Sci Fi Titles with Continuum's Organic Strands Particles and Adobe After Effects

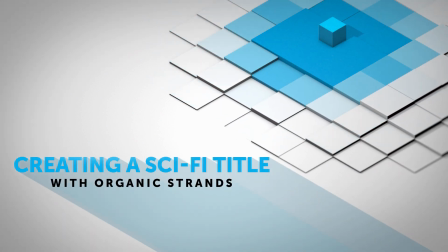Hi, I'm Vin with Boris Effects, and in this quick tutorial, I'm going to use the organic strands filter to create exotic visual effects like these, which are perfect for opening title sequences.
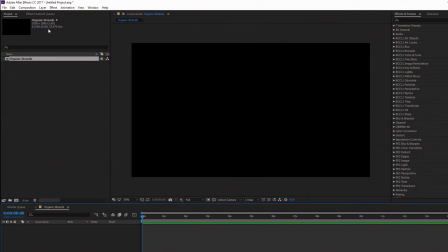Okay, to begin, we're here in After Effects, and the first thing I want to do is create a new solid.
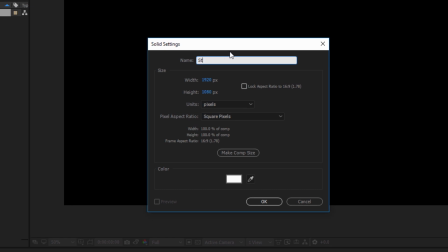It doesn't matter what color it is, but let's go ahead and rename it Strands.
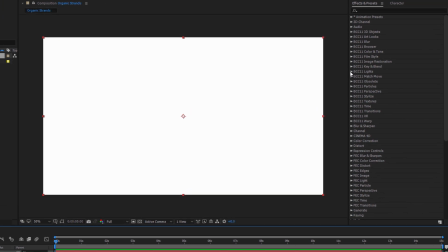This is the layer that I'm going to do all of my initial work on, so let's go over to the Particle Units category and drag organic strands right onto it.
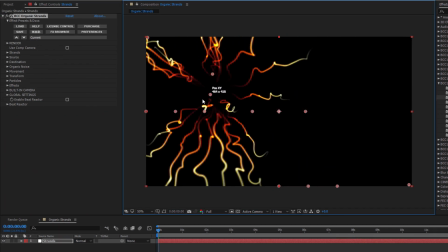Now, organic strands is a pretty cool filter that allows me to manipulate, well, these organic strands.
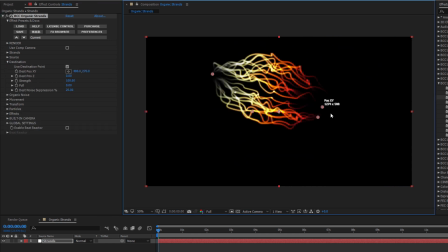I can adjust their source point, add in a destination, control the organic noise, and a whole lot more.
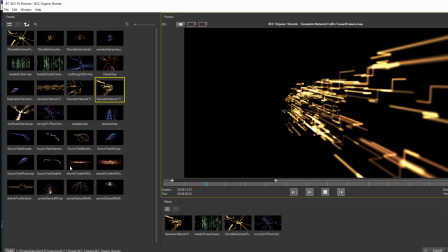It's a very versatile filter for creating abstract particles, geometric shapes, and even matrix-style effects.
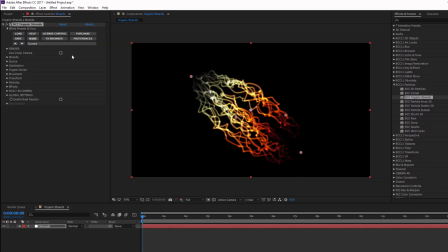To recreate my sci-fi title, what I want to do is begin by increasing the number of strands on the screen.
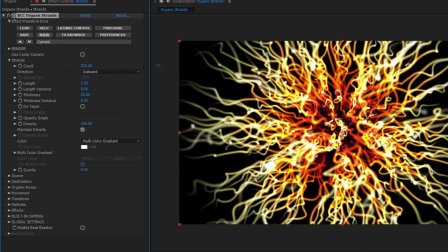I don't want too many, as it can affect render times, but you can see that right out of the gate, I can use this to create some pretty interesting effects.
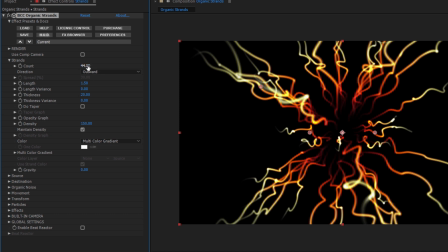For this project, I'll set my strand amount to around 45. The length looks good, but I don't want everything to be uniform. By adjusting the length variance, I can create a bit of texture and depth.
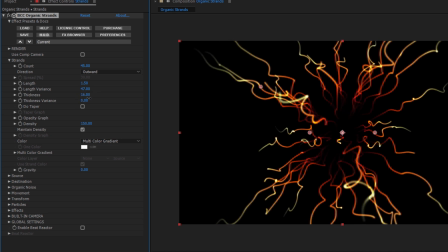With the thickness and thickness variance parameters, I can refine the overall width of the strands to create a more natural look.
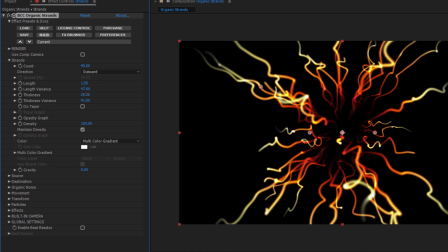Now, depending upon your project, feel free to play around with the color of your strands. For this project, I'm going to stick with the red-yellow default gradient, but at the end we'll come back and play around with subtle adjustments to drastically change the look of the project.
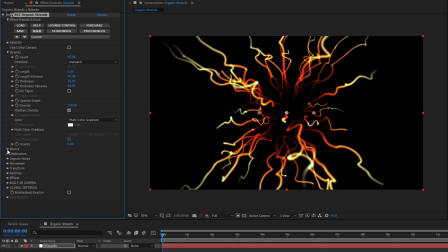Okay, in the source subgroup, I can change my X, Y, and Z position, but I can also quickly reposition them by using the on-screen widgets.
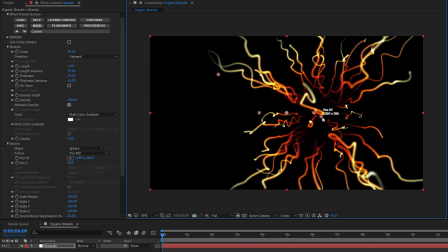Once I have things where I want them, I want to open up the organic noise subgroup. Here, I can change the bendiness and overall wiggliness of the particles. I can adjust the noise frequency preset in the strand itself, as well as its thickness, opacity, and evolution.
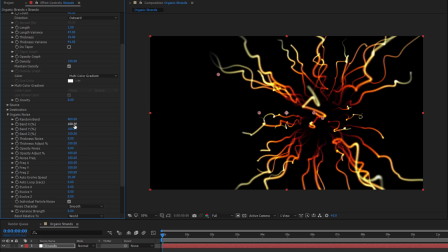By adjusting the bend parameters, I can straighten the strands out or even push them into more complex and interesting shapes. I can also adjust the evolution speed, which is how fast the strands move organically.
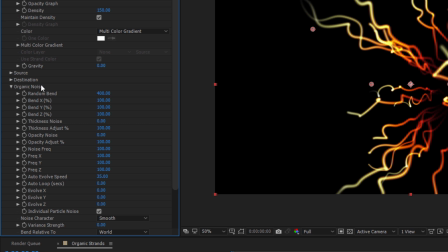For this project, I want to increase that speed just a little bit. With that done, I want to close the noise subgroup and open up the particle subgroup. There is one small tweak here that will make a really interesting change to my look. The default round blurs are nice, but I want to try something a bit different.
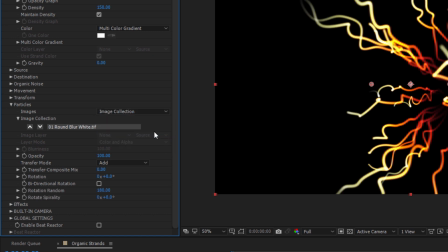To change the particle image, I'm going to toggle Image Collection. This will allow me to select a new image for my particle shape from the pull-down menu.
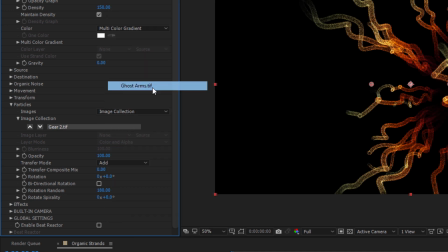Cycle through to find the one that works best for you, but for me, I'm going to go with Ghost Arms.
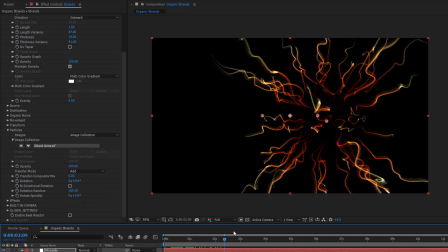And you can see this creates an interesting, almost insect-like texture. By making changes to the rotation parameters, I can change the rotation of the particles. If they were simple round blurs, the rotation really doesn't do much. But since I've selected a more complex shape, rotating the particle shifts the perspective to create brand new shapes.
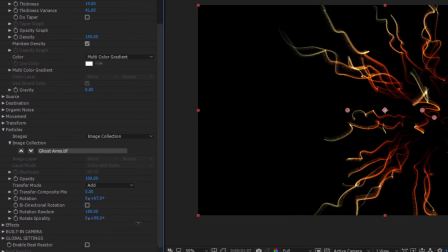Additionally, the rotate spirality parameter will rotate the entire strand, allowing for even greater customization.
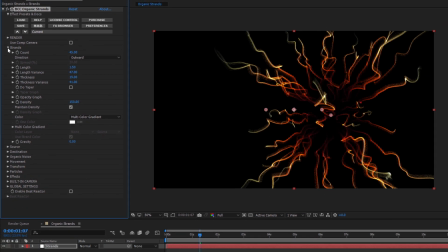Okay, so this is looking nice, but the particles are a bit too undefined for my taste.
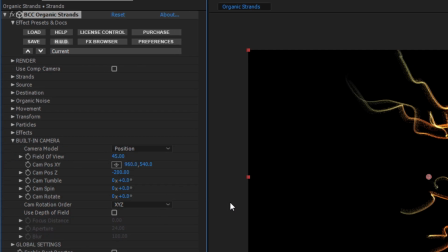I want to use the built-in 3D camera to move within the nest that we have here. When I open up the built-in camera subgroup, the first thing I want to do is adjust the camera position in Z space. Doing so will allow me to move the camera through the organic strand nest.
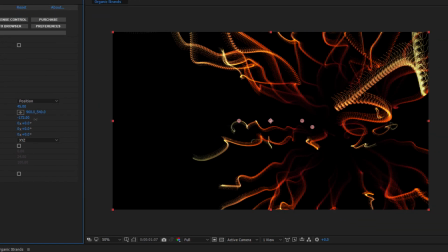It'll also allow me to really see the detailed texture of the individual particles, which are now looking less like generic lines and more like some sort of H.R.
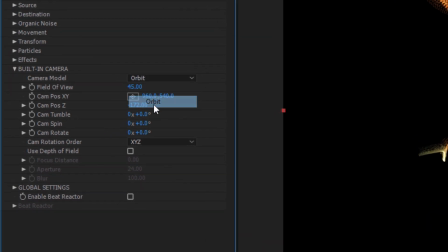Giger xenomorph alien tail. If I switch my camera into orbit, I can use the spin parameter to rotate that nest.
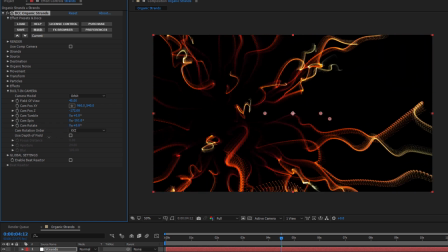Since I previously offset it, as I rotate the spin parameter, the nest is going to move in this parabolic motion.
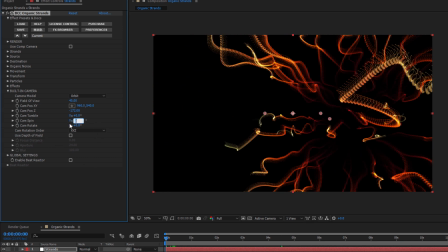By keyframing the first frame and setting the spin to something like negative 19 degrees,
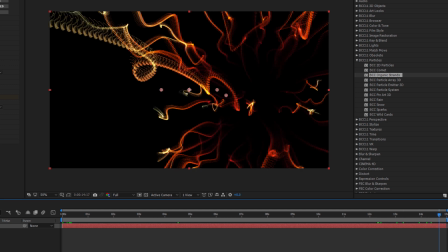I can move to the end of my timeline and create another keyframe for negative 13 degrees.
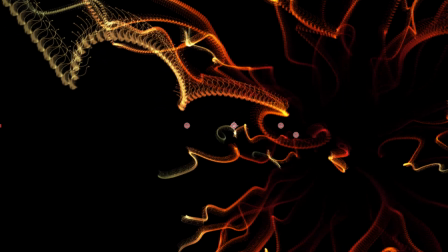It's a small change, but by creating a subtle camera movement, I can give my effect this really ethereal look.
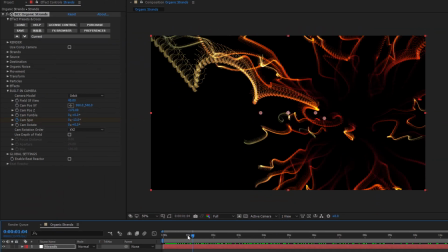Okay. There's one more thing I want to do before moving on to finish off the effect.
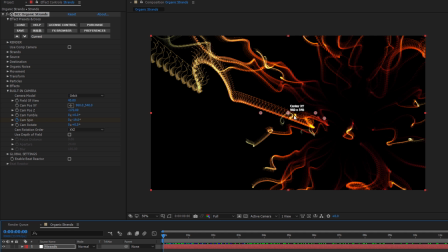These strands are all well and good, but the objects in the background are in the same level of focus as my foreground.
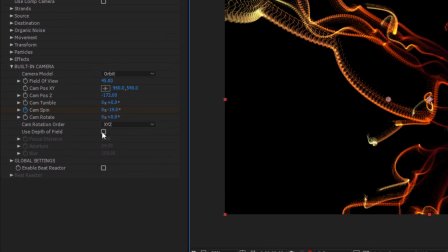To add an extra layer of polish and some realism, I'm going to go and toggle the depth of field for my camera. Now, to better understand what's happening here, let's look over some of the quick basics of the way light is focused in a lens.
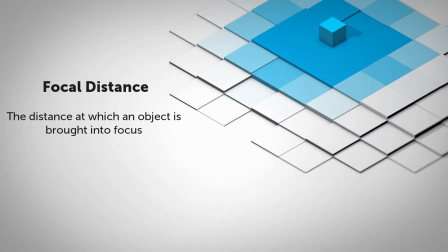Focal distance is, of course, the distance at which an object is brought into focus. Longer focal lengths will bring further objects into focus, for example, like a telescope.
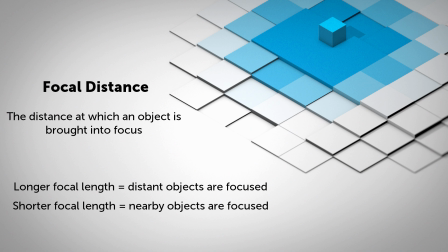Whereas shorter focal lengths bring nearby or smaller objects into focus, for example, like a microscope.
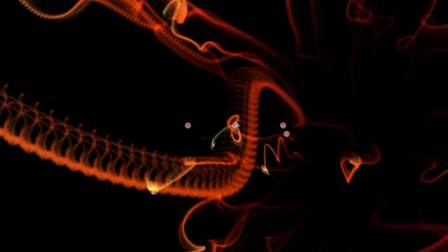By reducing the focal length, my background will begin to fall out of focus,
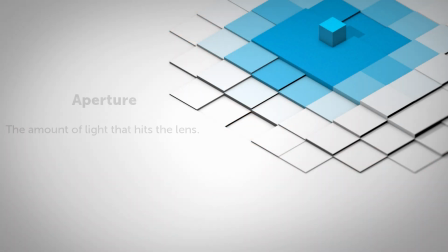while my foreground is going to remain in focus. The next feature is aperture, which simulates the amount of light that hits the lens.
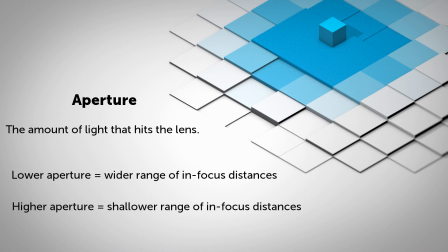This is similar to f-stops on a camera, and the lower the aperture, the wider the range of distances that will be in focus.
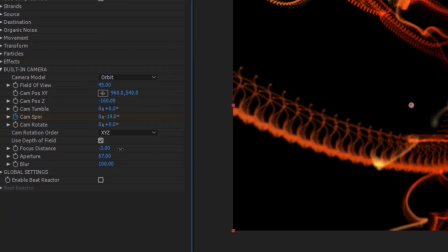By increasing my aperture, I can limit the range of objects in focus so that the faraway strands are still visible,
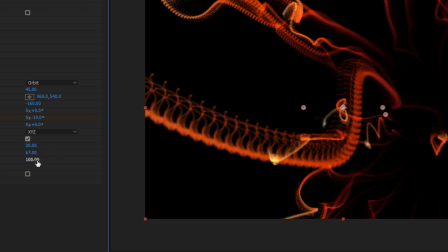but definitely not as sharply focused as the foreground.
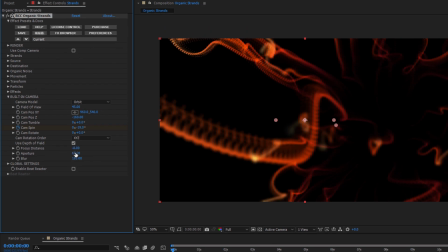Because I don't want the background to look too blurry, I can adjust the amount of blur as needed to find something that doesn't look too smudged. Okay, that's looking good. Now let's add a few things to really make this pop. I'm going to create a new adjustment layer and label it Center Flare.
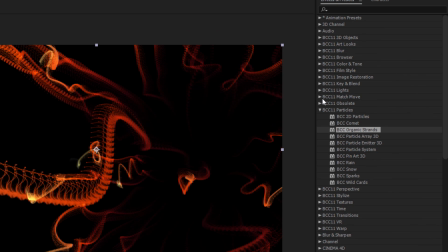In my lighting unit, I'm going to select Lens Flare 3D and drop that right onto the adjustment layer.
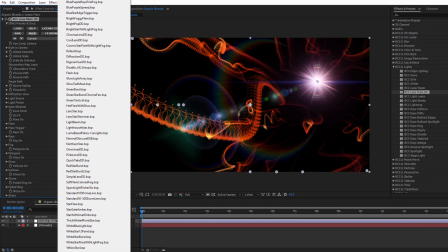Now in my preset menu, I'm going to select Yellow Star with Orbs, and this is a good start, but I want to make a few changes.
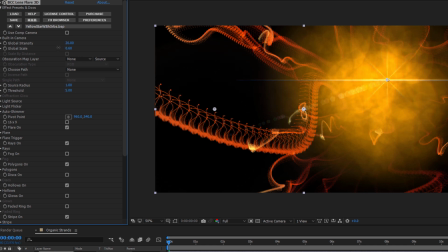I'm going to drop the global intensity to something a bit more manageable. I don't want it to overpower my effect. When that's done, I'm going to come down here and turn off all the features except for flare, hollows, texture orbs, and chromatic aberration.
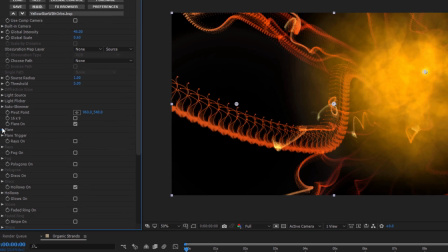In the flare subgroup, I'm going to drop that scale to something really low,
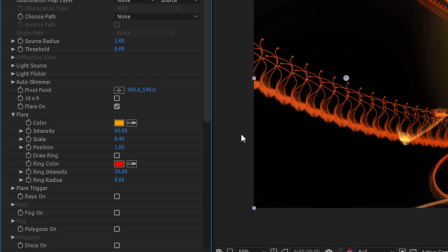like 0.4, and then I'm going to move the center point to right in the middle of my nest.
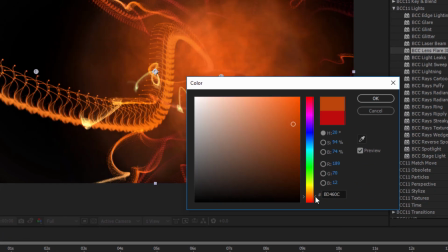I can also tweak the color a bit to be more reddish if I want. With that done, I'm going to set my layer transfer mode to screen.
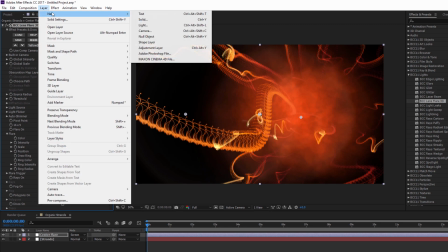Next, I'll create a new adjustment layer, and this time I'm going to label it Side Flare.
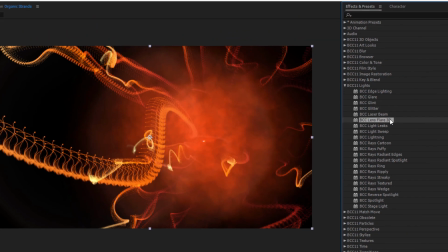Once again, I'll apply Lens Flare 3D, and I'm going to select Yellow Star with Orbs.
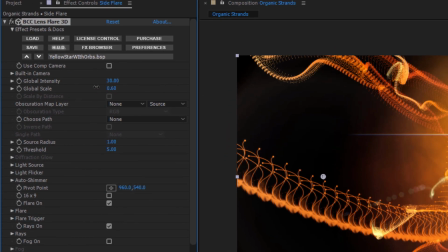As before, let's drop that global intensity just a bit, and this time I want to enable Fog.
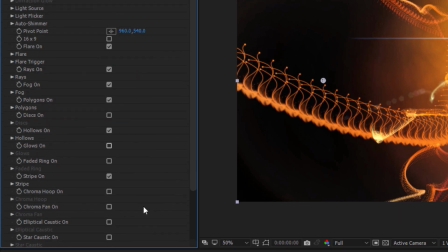But while I do that, I want to make sure that I disable Stripe and Texture Orbs. In the Fog subgroup, I'm going to increase the intensity and give it this burnt orangey-red color.
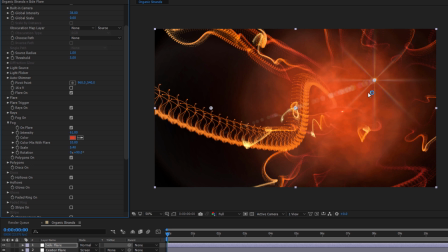Once that's done, I want to animate this off-screen. So with my CTI on the first frame, I'll enable the stopwatch for built-in light source position,
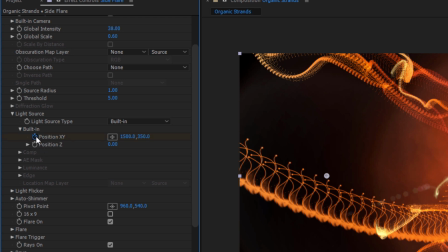and then use the on-screen widget to drag that flare to the top left.
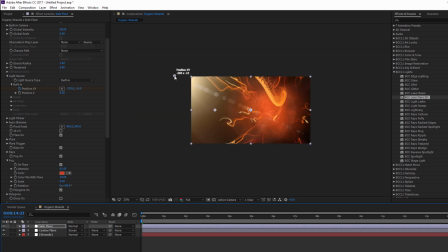I can then set another keyframe on the very last frame and drag my position downward, animating a very subtle movement that occurs just outside the frame.
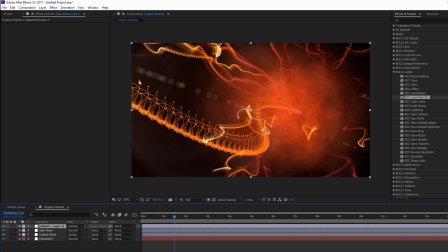I want to create one more new adjustment layer, and this time I'm going to name it Finishing.
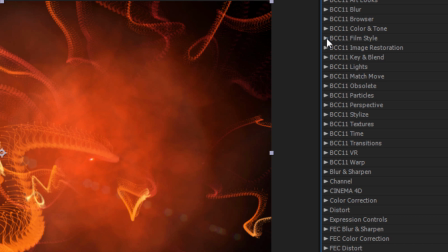In my Film Styles unit, I'm going to go and select Fast Film Glow and drag that right onto my layer.
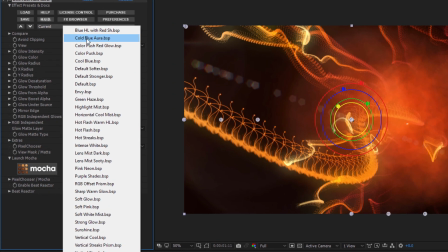In the presets, I'm going to select Cool Blue. Let's nudge up that intensity just a little bit.
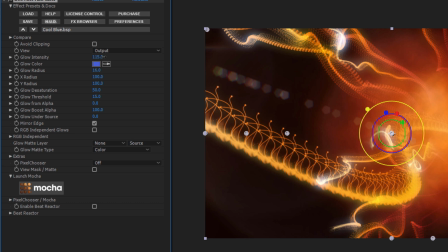I want to restrict my glow somewhat. I don't want it to be too overpowering, so I'm going to drop the glow radius to around 6, and then I'm going to increase that glow threshold just a bit.
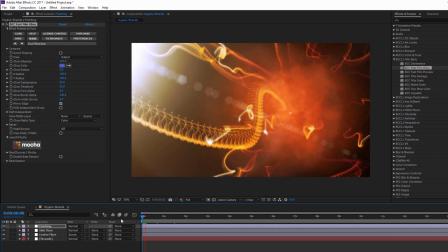And when I play it back, that's looking pretty nifty.
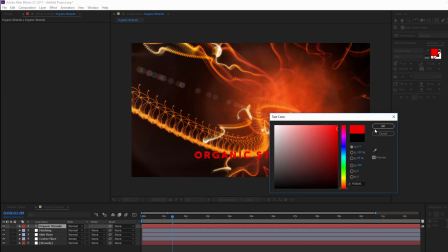Now, since I want to use this as a title effect, I'm going to go ahead and add a simple text layer and give it just a little bit of movement.
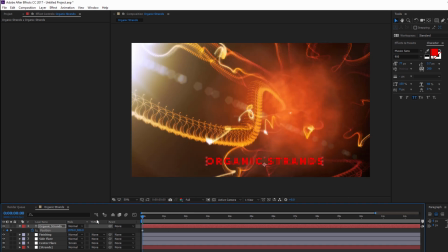I can then take the pen tool and create a mask around my text.
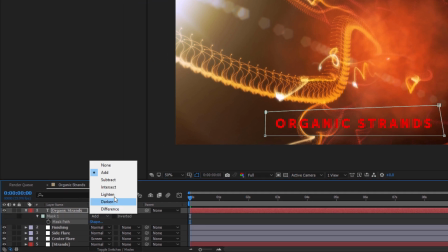By pressing M on the keyboard, I can bring up my mask path, and I want to set this to subtract so that it removes the image.
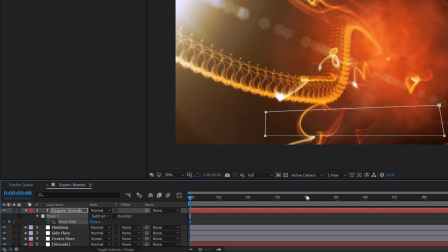Then, with my CTI in the first frame, I'm going to click on my stopwatch,
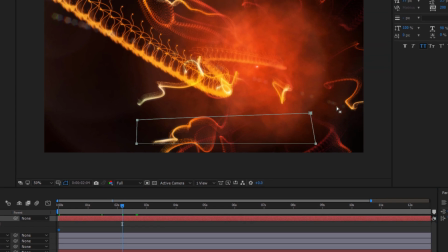and I can animate the mask by moving forward a few seconds and adjusting the mask shape so that the text is no longer invisible.
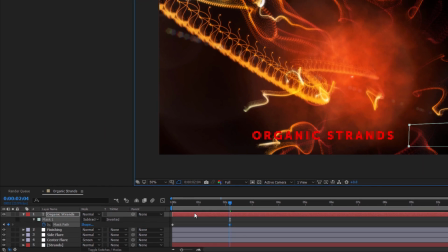By pressing F on the keyboard, I can bring up my feathering parameter and soften off those edges.
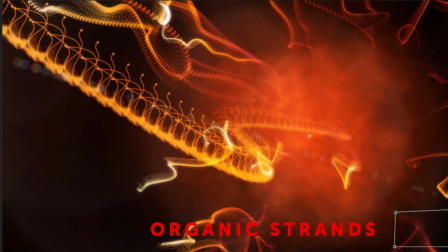That's looking pretty good, but to finalize this whole effect, I'm going to go and drop Fast Film Glow right onto my text layer.
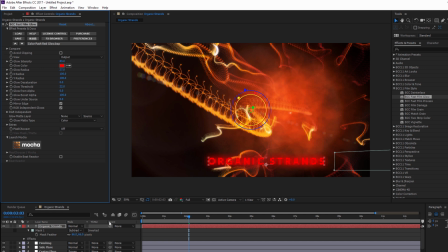I'll set my preset to Color Push Red Glow. I can then increase my glow radius until I get this nice, really soft glow. But then let's move the CTI to the moment that my text is fully on screen.